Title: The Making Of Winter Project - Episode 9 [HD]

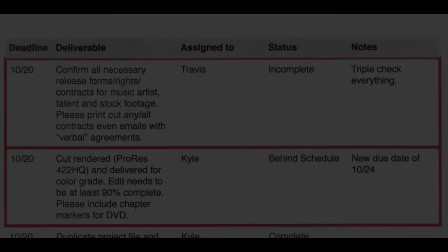0s
There's a lot of moving parts to making a film of this magnitude. You miss one deadline, pushes another deadline out.
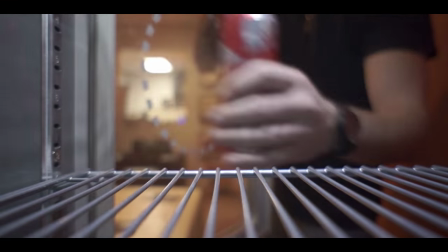7s
We're working double shifts, throwing everything we had at this movie.
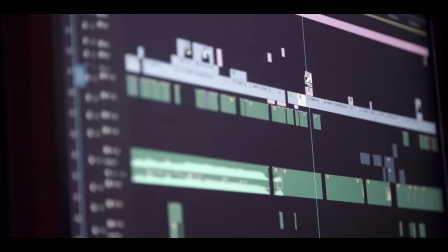13s
I've done some films where you had to do a lot of post-production, but this one was like, maybe we're gonna get this thing done. There's a lot more hard work that goes into this than people see, but that's the magic of movie making.
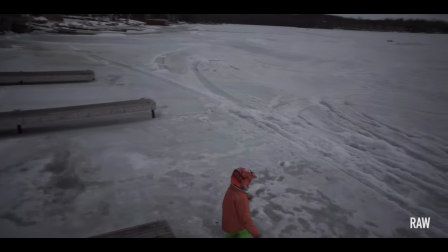30s
Collar in film comes down to the emotion and the feeling that you're trying to portray to the viewer.
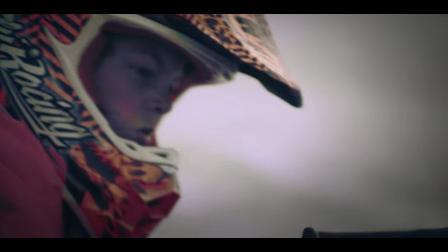38s
There's a feeling of nostalgia and it's just this little kid on a snow machine
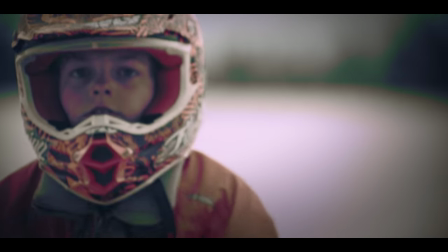43s
out there and it's his dream of someday becoming a superstar,
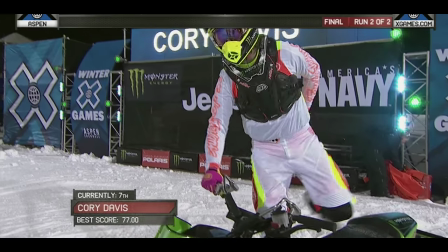48s
doing this for a living.
Bring it on for Cory Divis! That's a big trick right there.
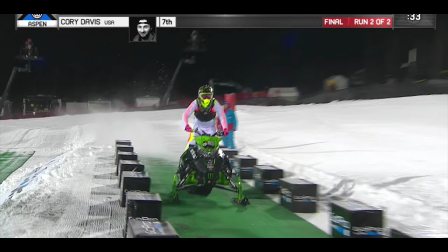55s Look at that turn. That was awesome. It is really fun to watch him.
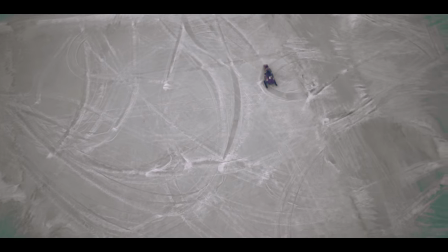61s Great, solid night there for Corey Davis.
Once you develop that look, when we go to Corey in the X game,
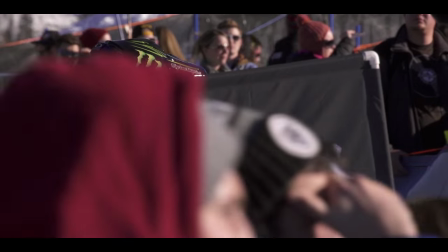69s
and he starts to talk about all the things that are going through his head and everything that's led up to this point,
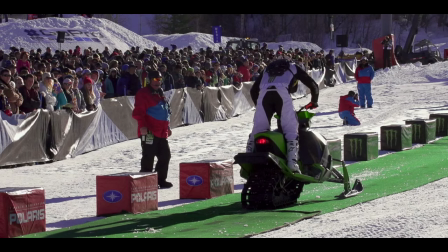77s
the color becomes part of the story.
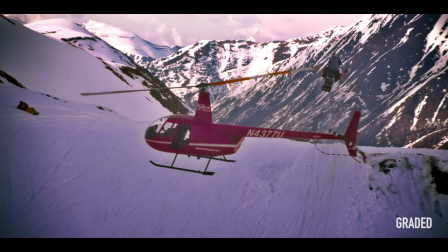83s
Yeah, we make it look like that because that's the way we feel. So there's multiple feelings and messages that we're trying to get across.
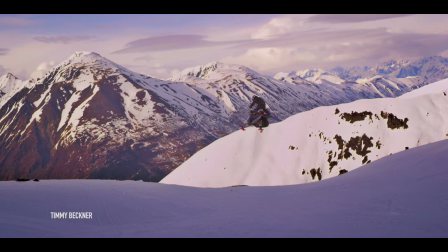92s
They're talking about this lifestyle that outsiders perceive about them, which is big and it's brash.
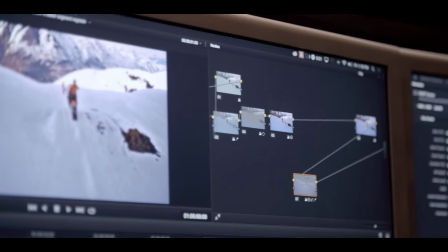103s
We definitely used color to achieve those emotions.
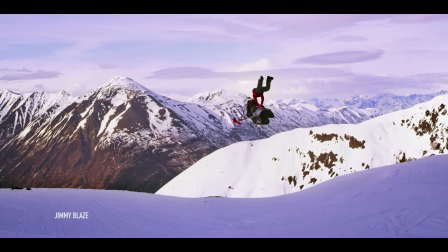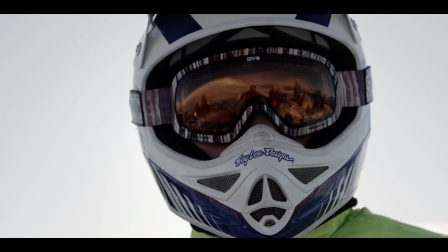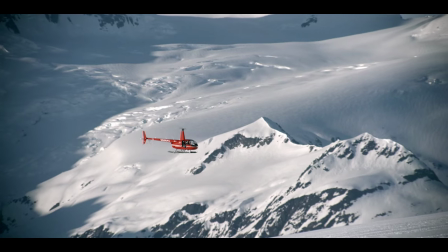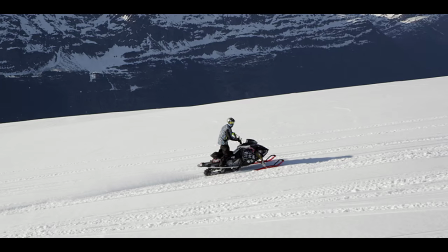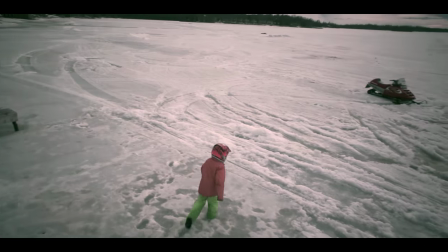131s
Sound design was something very important to us. You kind of take the points you want to accentuate and really like drive them home with the audio.
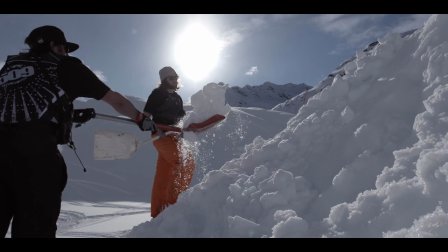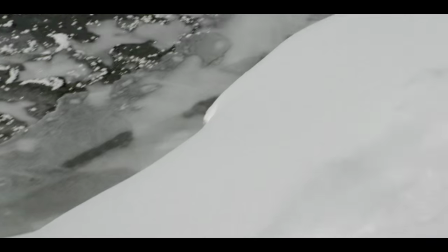146s
Sound is a really interesting and unique way transition between moments.
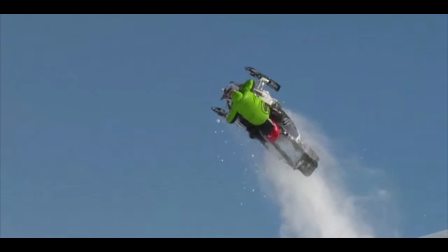154s
Even if someone's not watching something visually transition, the audio can carry someone across.
This is for Velasca to the lower...
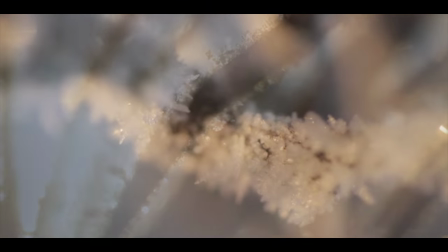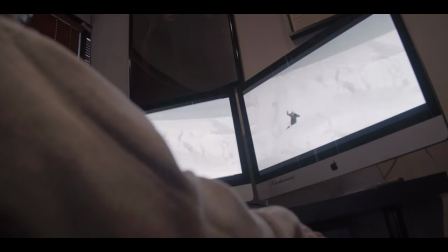172s
I had a rough idea of what the AVI segment was going to be like, and it was long, and it was deep, and it was heavy.
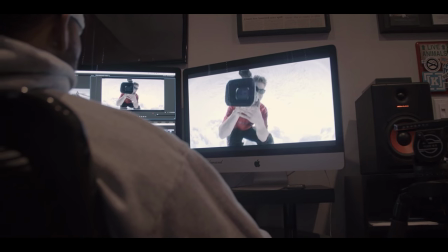181s
I could only like visit it every now and then. You're sitting here at night listening to it, you're feeling all that emotion, I mean it definitely tugs at your own heart.
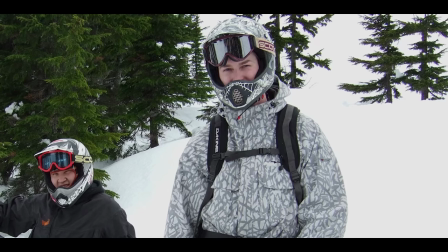191s
It was one of the more difficult edits you had to do because you're talking about people's lives.
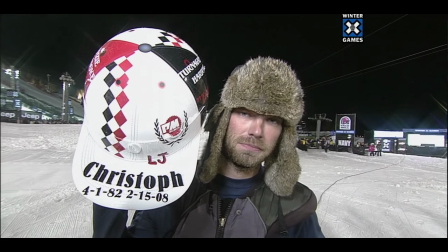197s
I didn't want to just tell the story of all the emotion and just leave people hanging on that.
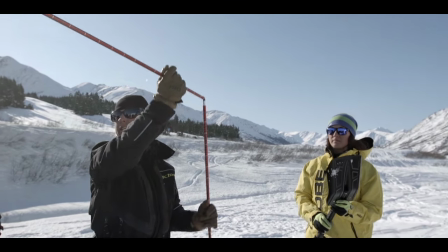202s
The segment following it with the avalanche course and letting people know that there's training out there and there are things you can do to make yourself safer in the backcountry,
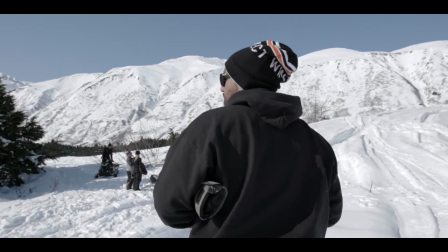211s
that I felt helped me to create that segment and feel good about telling this story. Were there any long nights, uh, to the deadline? Were there any long nights? Uh, no, there wasn't. I, yeah, actually, I was able to work banker hours. The amazing thing about our film is it actually came out of the cameras already edited. Lay the edit on the timeline and then put it on a DVD or Blu-ray. Done. Done.
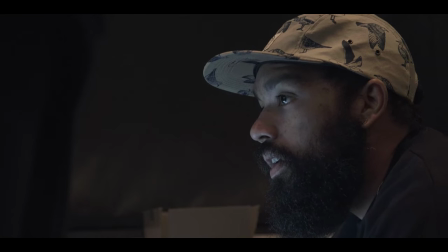237s
Went 36 hours straight, took a day off, and then came back and did another 24. At the end of the 36 hour stint, we were trying to do sound design.
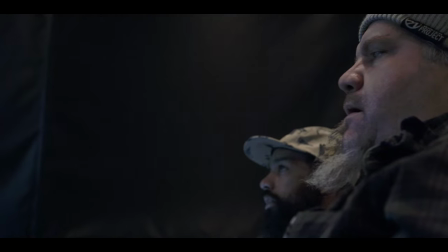246s
We were so tired, we didn't even trust our ears.